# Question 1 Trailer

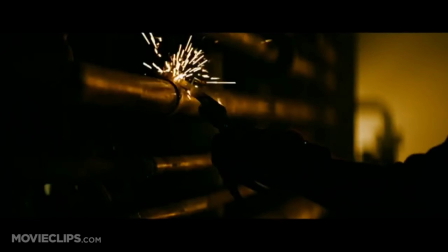my montage scene then begins starting with a slow grab similar to the one shown in the nightmare on elm street trailer however i have developed the nightmare on elm street trailer as where theirs progresses and then slows down towards the end mine progresses all the way through showing more sense of thrill and therefore making the trailer more enticing.
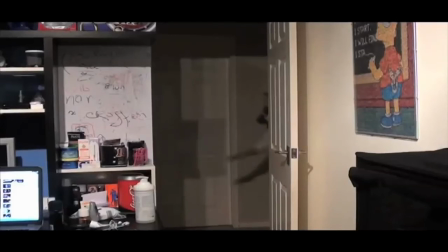In addition to this, the music matches the change of shot which is also a convention found in the Nightmare on Elm Street trailer, therefore it gives a higher sense of professionalism making my trailer seem of a better quality.
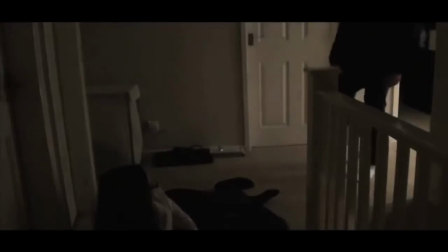I have used the convention of close up shots in my trailer similar to the ones used in the Evil Dead trailer.
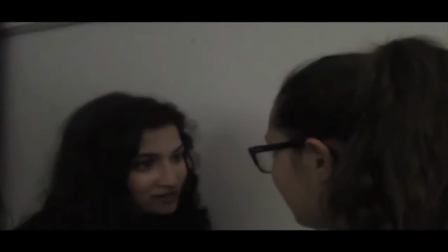In the Evil Dead trailer The protagonist utters that there was something in the woods, whereas in mine it is that we need to kill the person in the house. This has been used because it provokes a higher sense of terror, leading to the trailer feeling more horrifying.
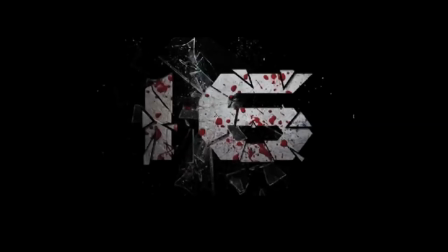Similar to the ending of the Nightmare on Elm Street trailer, my trailer ends with a weapon slash which helps build tension as this is enigmatic and happens at a fast pace which builds tension after this my
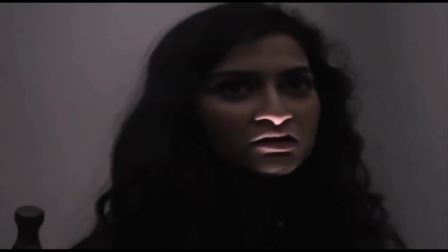protagonist it is where are you which is similar to the nightmare on elm street trailer where the protagonist it is this won't hurt one little bit this further builds tension as it happens after the weapon slush so we are wondering what will happen to the protagonist my trailer ends in accordance with all real media products with the date, bling block and more information. This is so that the audience know what to expect from the film and they know who is involved and also know when the film comes out. I have used the same style as a Nightmare on Elm Street trailer but I have developed this and featured the changes of shots still sticking with the change of the beat of the montage music. This adds a high sense of tension.